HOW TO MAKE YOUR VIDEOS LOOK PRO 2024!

In today's video, I'm going to be showing you how to take your videos from this to this. My name is Mandeiya Michael. If today is the first time you see my videos, I make videos on AI tools. If it's something of your interest, then consider subscribing to this channel to be part of our amazing community of subscribers. So mostly for me, I do all my shoots in the day. That's how come you are seeing everywhere looking bright at the moment. But at the end of the shoot, when the video is done and being posted, you see the video looking very different from what you see right now.
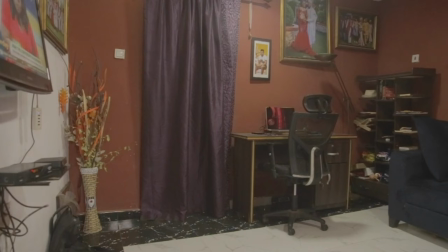So what I usually will do to achieve the final look is to control the general lighting you see around me.
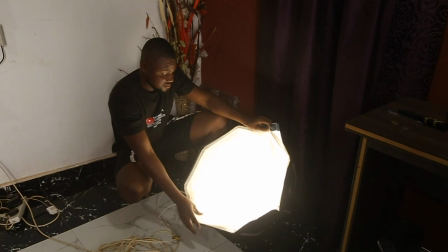In order to control the general lighting of this room, I first of all kill all the lighting you see around me. And the second thing I do is to add up my own set of lighting. I first of all have two sets of lighting for myself.
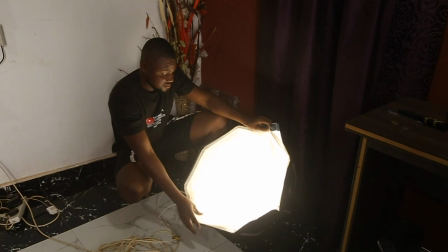One is a softbox situated at the left side of me, and then the other is ring light situated in front of me. With a softbox, you can use any of these expensive lighting gears, but for me, I've decided to ask an electrician to make a set of lighting with so many bulbs in it.
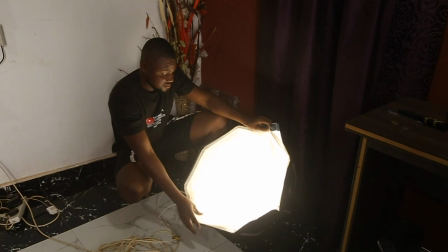Then I fix this lighting in the softbox and I get pretty good results.
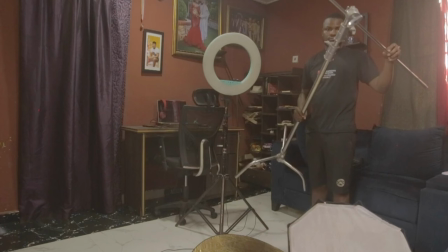The only downside is that you'll not be able to regulate the lighting by increasing and decreasing it, but in all, it gives you a very good result. You can also use this kind of lighting setup if you are just starting up.
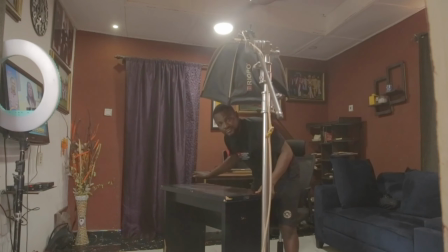I also have a C-stand holding the softbox and the lighting angled at 30 degrees above my head,
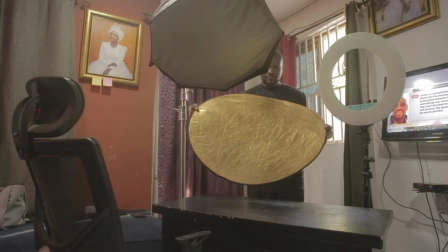and I also use a reflector that I usually place it on this table. What the reflector does is reflect the light from the softbox back onto my face.
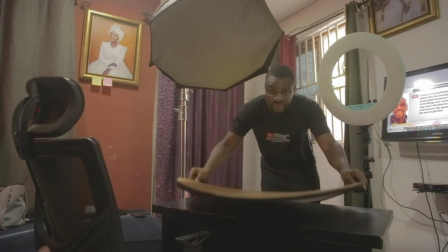So basically, these are the three kinds of lighting I use for myself, and you can actually go more than 4 lighting.
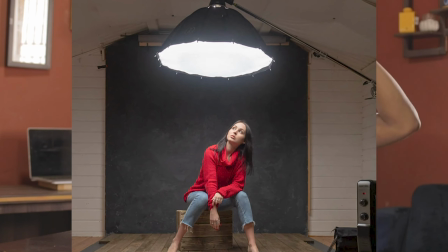Some people actually have lighting directly above their head so that it will provide some sort of catch lights on their head and also on their shoulders.
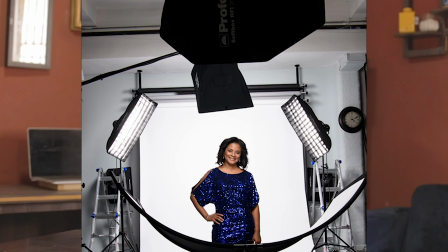So what it means is that you are not restricted to a specific number of lighting. Just feel free to do as you wish. So the next big step is to take care of my background. The whole idea in doing this is to separate myself as the subject from the background.
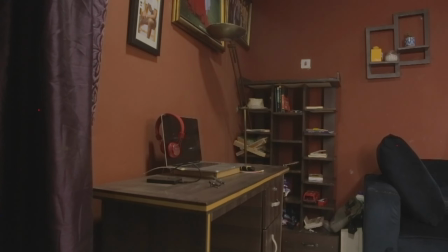This adds some dimension to the overall video. And for my background, I use 2 basic lighting.
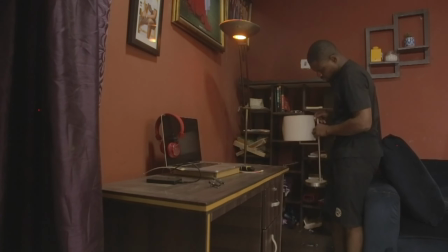One is this light stand I have here, and the other one is this bedside blue light I have here.
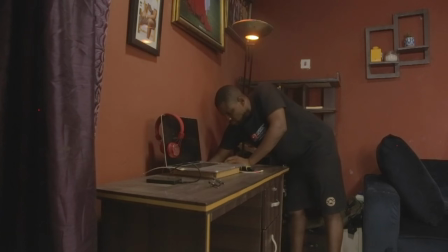So for this stand, I usually make sure I place it around here, making sure that this yellow light it has is showing behind me.
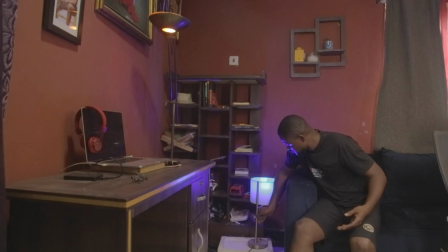And for this bedroom blue light, I usually make sure I place it around here, making sure that the object lighting itself doesn't show, only the ambient blue light shows.
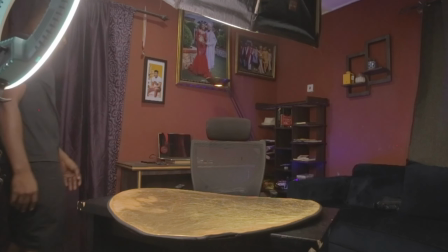So what basically these 2 lighting does is it just gives that glowing effect that separates me from the background.
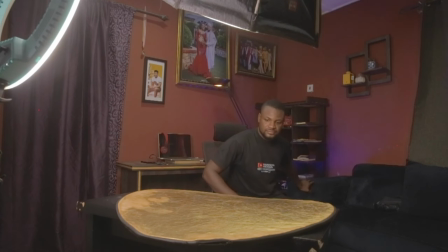It also gives the viewer some kind of viewing pleasure instead of it looking blank and boring.
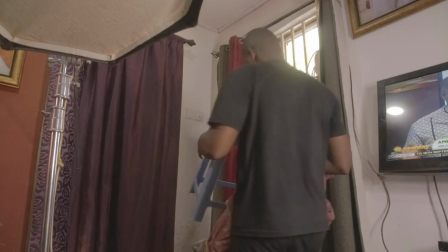And once I'm done with this step,
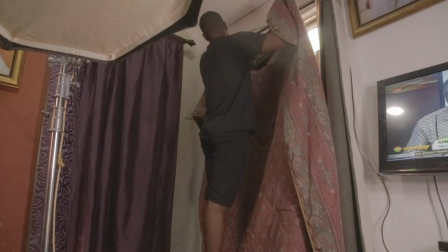the next thing I do is to cover the windows with a big blanket or any other part that would allow light from outside to come into the room.
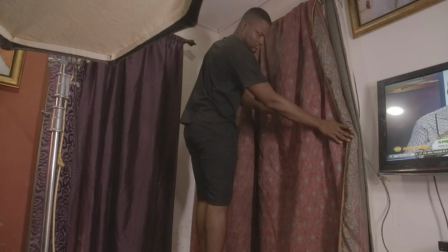And I usually will do this because I mostly shoot during the day. If you are someone that is usually shooting at night, you probably would have to skip this stage. You wouldn't have to do this because there's already no light from outside that will come into the room.
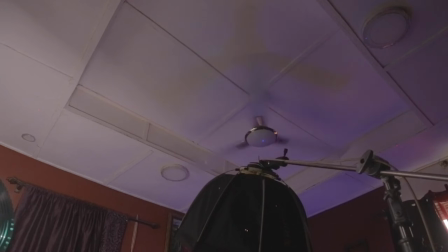Once I'm done with all this, the next step is to turn off the lights in the room. And there you have it. You have your setup looking like this. So basically, these are the steps you take to get your videos looking like a pro.
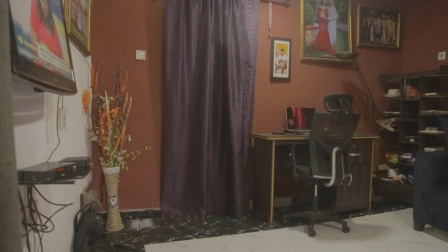Looking at this, there's a huge transformation because comparing what we had before and what we are looking at now, there's a big difference in the overall look of the video. Now, with camera settings, I really wouldn't want to go deep into it,
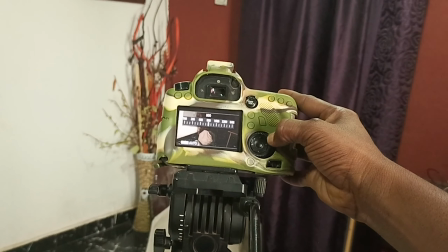but one thing I wouldn't forget to mention is that always make sure you are not shooting in automatic mode. Even with the smartphones we use these days, they all come with manual exposure. With the manual exposure, what it means is that you can dial in the exposure values and ISO you would want to have on your camera.